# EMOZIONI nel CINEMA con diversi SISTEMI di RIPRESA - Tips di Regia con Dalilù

Poi, quando i movimenti verticali devono essere ancora più pronunciati, allora ecco che entrano in gioco i bracci,
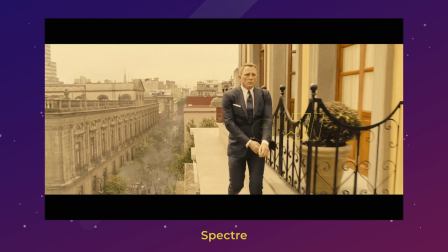4:17 che si utilizzano per estendere la camera verso l'esterno, farla scorrere dolcemente a destra o a sinistra,
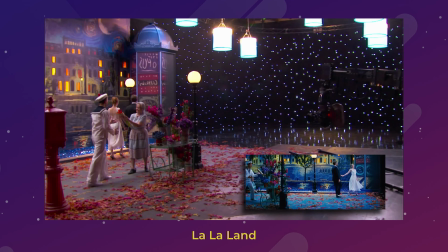4:24 in alto o in basso. I grandi movimenti del braccio vengono utilizzati per seguire i personaggi all'azione e catturare il mondo che li circonda,
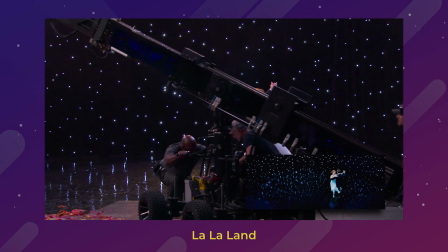4:32 oltre che ovviamente ad evidenziare la libertà. Arriviamo adesso ad un altro supporto che con tanta praticità può essere ricreato sempre con un gimbal o banalmente anche con lo slider, e sto parlando del carrello, che in inglese viene chiamato dolly. E qui vi rimando un po' al Vita da Set che è uscito la settimana scorsa, dove sembra che nessuno abbia capito quello che è successo, perché nel titolo effettivamente c'era scritto che simulo il movimento di un dolly con uno slider, ed effettivamente lo slider non fa nient'altro che lo stesso movimento che fa un carrello. Il carrello è il dolly, carrello in italiano, dolly in inglese. Qual è la differenza sostanziale? Che lo slider come possibilità di movimento ha semplicemente la lunghezza dello slider, quindi il movimento può essere molto piccolo, mentre un carrello si muove su dei binari e quindi il movimento che può fare la camera può essere molto più lungo.
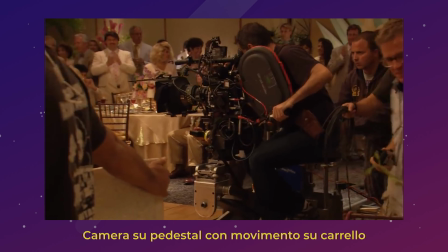5:35 Ma tornando a parlare del carrello, del dolly, vi ho detto appunto che il carrello si muove su dei binari.
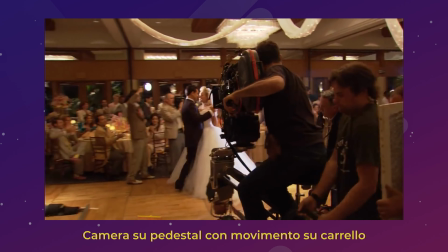5:42 Questi binari possono essere dritti o possono essere curvi,
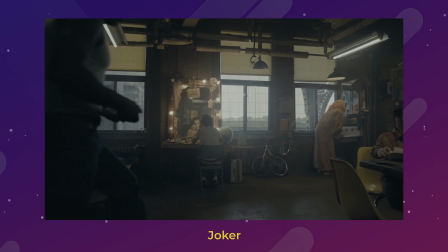5:45 ed è perfetto quando si deve entrare dolcemente in un personaggio o ci si deve allontanare per scoprire un'ambientazione, per scoprire dei personaggi, per rivelare un contesto, oppure per seguire i movimenti laterali mentre i personaggi camminano, corrono, mentre i personaggi fanno cose.
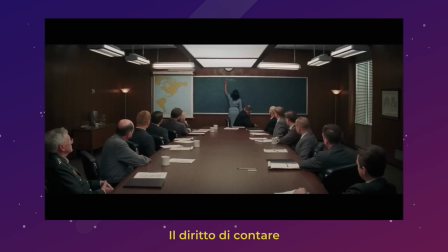6:02 In particolare quando si avvicina la camera verso il soggetto si va ad enfatizzare ciò che sta succedendo, quindi si fa capire allo spettatore che quello è un momento importante. Si può fare ovviamente anche verso un oggetto, un testo, quindi si porta l'attenzione verso qualcosa di specifico.
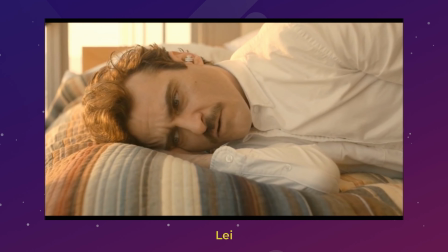6:19 Se poi per esempio è fatto verso il volto del personaggio, si porta attenzione verso il suo pensiero,
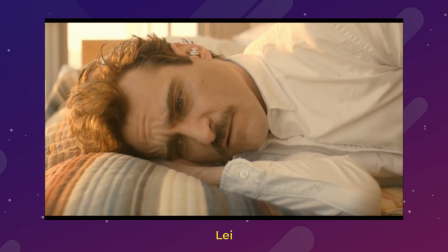6:26 il pensiero di quel personaggio, e quindi è il supporto perfetto per andare a comunicare il conflitto interno che può avere un personaggio.
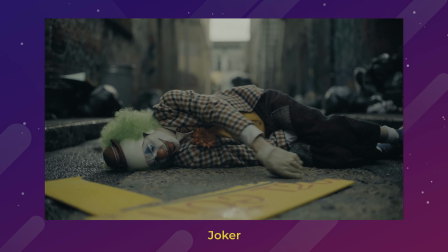6:32 Se invece si fa la cosa opposta, quindi ci si allontana da qualcosa, da un soggetto, un oggetto,
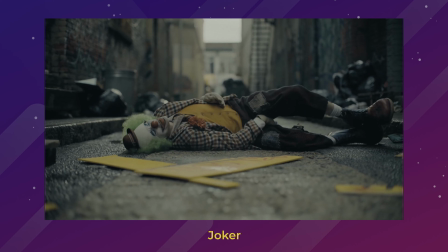6:39 si va a disconnettere lo spettatore da quella cosa, quindi dal personaggio,
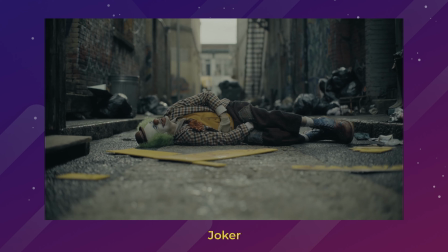6:44 andando ad enfatizzare per esempio delle emozioni negative come possano essere l'isolamento o l'abbandono. E spesso però in realtà questo tipo di movimento in uscita viene spesso utilizzato anche per chiudere per esempio un film, perché più i personaggi vanno a diventare piccoli man mano che ci si allontana da questi personaggi, più andiamo a scollegare lo spettatore da quel contesto. Inoltre con il carrello si può andare a creare quell'effetto chiamato effetto dolly zoom, quindi l'effetto vertigo, che è stato chiamato così perché è stato utilizzato da Hitchcock nel suo film Vertigo,
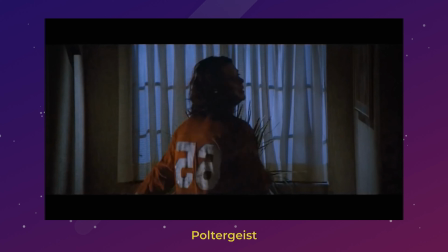7:18 ed è quel tipo di ripresa in cui il carrello fa il movimento opposto dello zoom della lente che ho montato sulla camera.
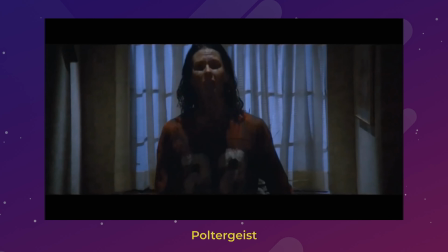7:25 Quindi se si allontana la camera zoomando con la lente in avanti, il soggetto in primo piano diventa dominante rispetto allo sfondo,
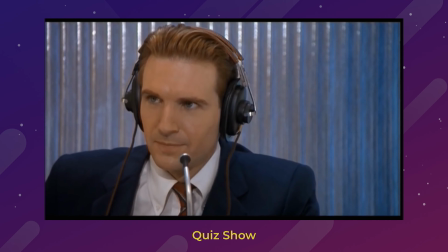7:33 e quindi è come se vedessimo lo sfondo che si allontana dal soggetto, mentre il mio soggetto ingrandisce all'interno dell'inquadratura. Se invece si fa la cosa opposta, quindi si avvicina alla camera zoomando con la lente indietro, si va ad aumentare la dimensione dello spazio. Praticamente lo sfondo si schiaccia, si avvicina al soggetto,
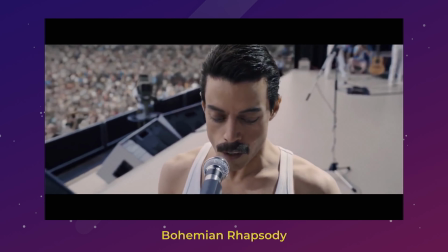7:53 facendo però restare in questo caso quello che abbiamo in primo piano nella stessa dimensione, esattamente come succede nella scena clou di Bohemian Rhapsody.
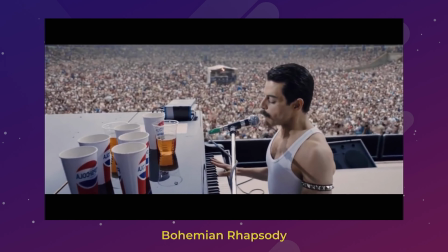8:00 Freddie Mercury sta iniziando a cantare, inizialmente lo sfondo è molto lontano, quindi si percepisce tutto quanto il pubblico,
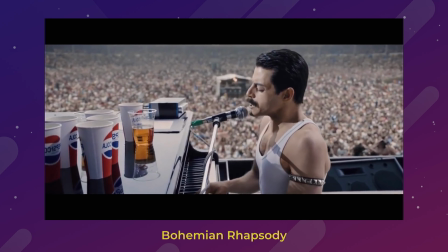8:06 poi con questo cambio di focale attraverso lo zoom il personaggio rimane uguale come dimensione all'interno dell'inquadratura,
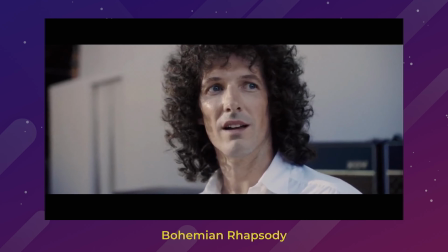8:14 quindi Freddie Mercury è sempre uguale allo stesso modo,
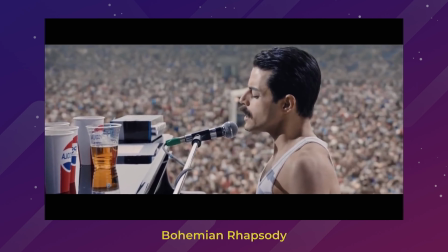8:16 però è il pubblico che si avvicina visivamente e in questo modo inizia ad essere più importante nella scena.
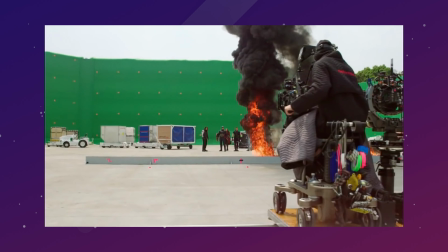8:24 Ovviamente i carrelli hanno bisogno di più professionisti per essere utilizzati e anche abbastanza economie,
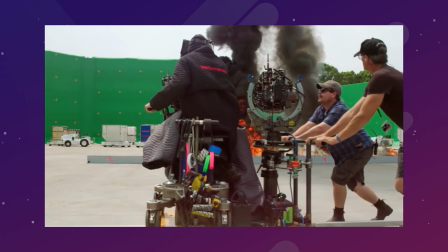8:29 perché comunque noleggiarli ha comunque un costo più di quello che possa essere il costo di uno slider o di eventualmente un gimbal, e quindi di conseguenza non sono alla portata di ogni produzione. Ed ecco perché vi ho detto prima che con abbastanza tecnica con un gimbal ci si può avvicinare al tipo di ripresa. Ovviamente l'effetto vertigo è molto più complicato da fare da soli con un gimbal, però con lo slider può essere ricreato facilmente, è il movimento che si avvicina di più al movimento fatto con un carrello.
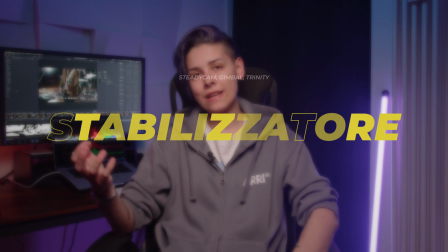8:59 Parliamo adesso proprio dello stabilizzatore, che possa essere una Steadicam o possa essere un gimbal,
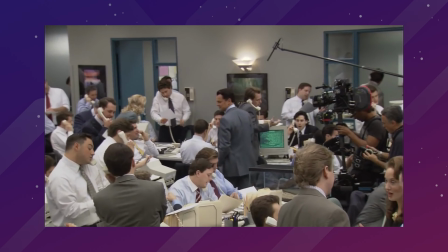9:04 quindi quel supporto che va ad eliminare le vibrazioni sulla fotocamera
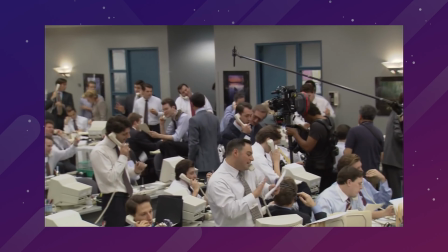9:08 e che permette alla fotocamera di muoversi liberamente in qualsiasi direzione. È un tipo di supporto ideale per le riprese lunghe,
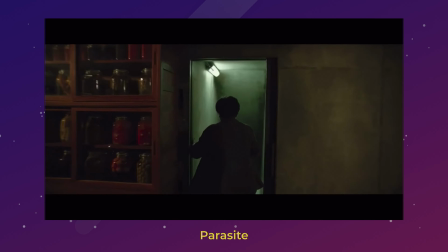9:16 per muoversi attraverso dei set di grandi dimensioni o per realizzare delle carrellate complesse,
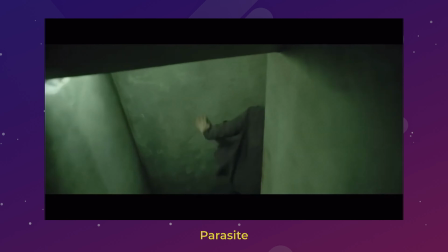9:22 esattamente come nella scena di Parasite, quindi la scena più cruciale.
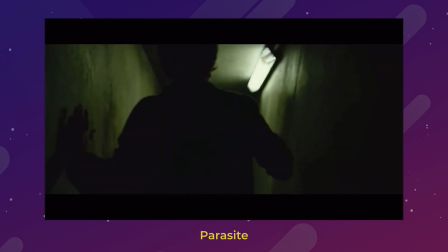9:26 La camera si va a muovere insieme al personaggio in degli spazi molto molto stretti, in modo molto rapido e fluido, andando a creare una
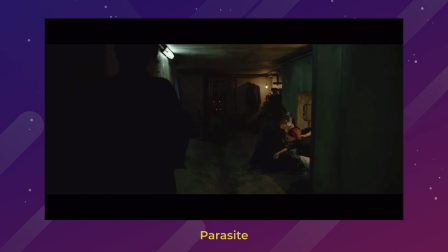9:36 incredibile quantità di suspense, e nessun altro tipo di supporto avrebbe potuto trasmettere la stessa identica sensazione. Se invece si ha bisogno di trasmettere un senso di squilibrio con un movimento più soggettivo,
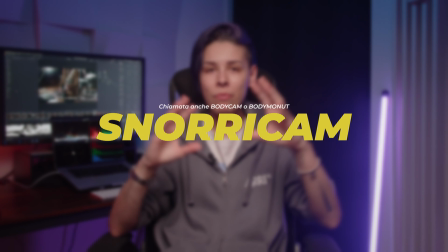9:51 allora entra in campo la Sdorricam, la Bodycam, o chiamata anche Body Mount. È praticamente una cosa che a me fa impazzire ed è un supporto che si fissa al corpo
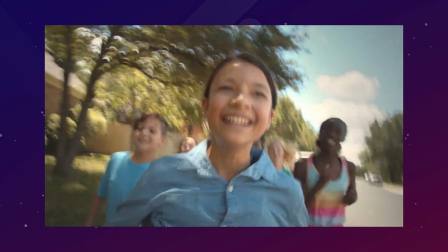10:02 dell'attore e trasmette un punto di vista dinamico che fa perno sui movimenti dell'attore.
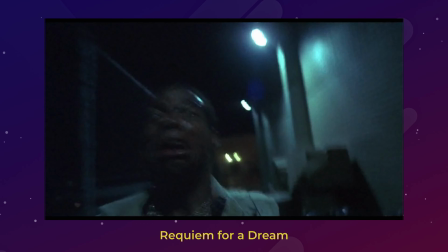10:08 Può essere utilizzato per creare delle vertigini, panico, ansia, nausea,
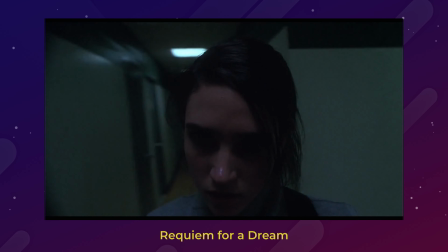10:13 per far sentire al pubblico la tragedia di un personaggio e farlo immergere completamente nella sua esperienza. Più ovviamente l'attore è bravo e più questa cosa sarà trasmessa in maniera estrema allo spettatore,
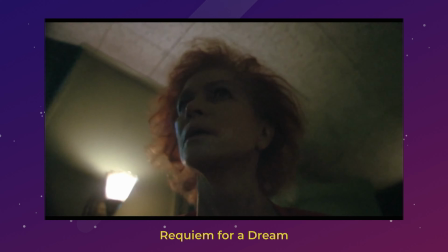10:27 e si può sfruttare anche posizionando la camera alle spalle dell'attore. In aggiunta a tutti questi supporti, poi ci sono le ventose per attaccare la camera ai veicoli, ci sono i droni, ci sono le custodie per riprendere sott'acqua, ci sono i robot, però insomma io ho preferito oggi soffermarmi soltanto su questi primi set perché credo che siano i principali su cui iniziare a focalizzarsi all'inizio. Il consiglio che posso darvi è di cercare di ricreare lo stesso movimento al massimo delle vostre disponibilità, andando ad ingegnarvi quando magari non avete la possibilità economica di noleggiare quel determinato supporto. Ora, la prossima volta che guardate un film, prendete carta e penna e iniziate a segnarvi quali di tutti questi supporti che vi ho raccontato oggi sono stati utilizzati per realizzare quella scena specifica e soprattutto in che modo quella ripresa con quel supporto vi ha emozionato. In questo modo andrete ad acquisire molto più velocemente che cosa si può trasmettere con quel supporto specifico. Quindi raga, io spero che questo video vi sia piaciuto. Fatemi sapere se volete altri video di questo tipo, dove andiamo a toccare cose un po' più dal punto di vista registico, perché in realtà è ciò che sto facendo sempre di più ultimamente, quindi sto sempre più abbandonando la questione filmmaking e mi sto specializzando sempre molto più dal punto di vista di creatività, scrittura e regia. Questo canale insomma è un po' il mio diario di crescita, mi piacerebbe parlare anche di questa cosa. Fatemi sapere quali argomenti vorreste trattare. Vi leggo nei commenti.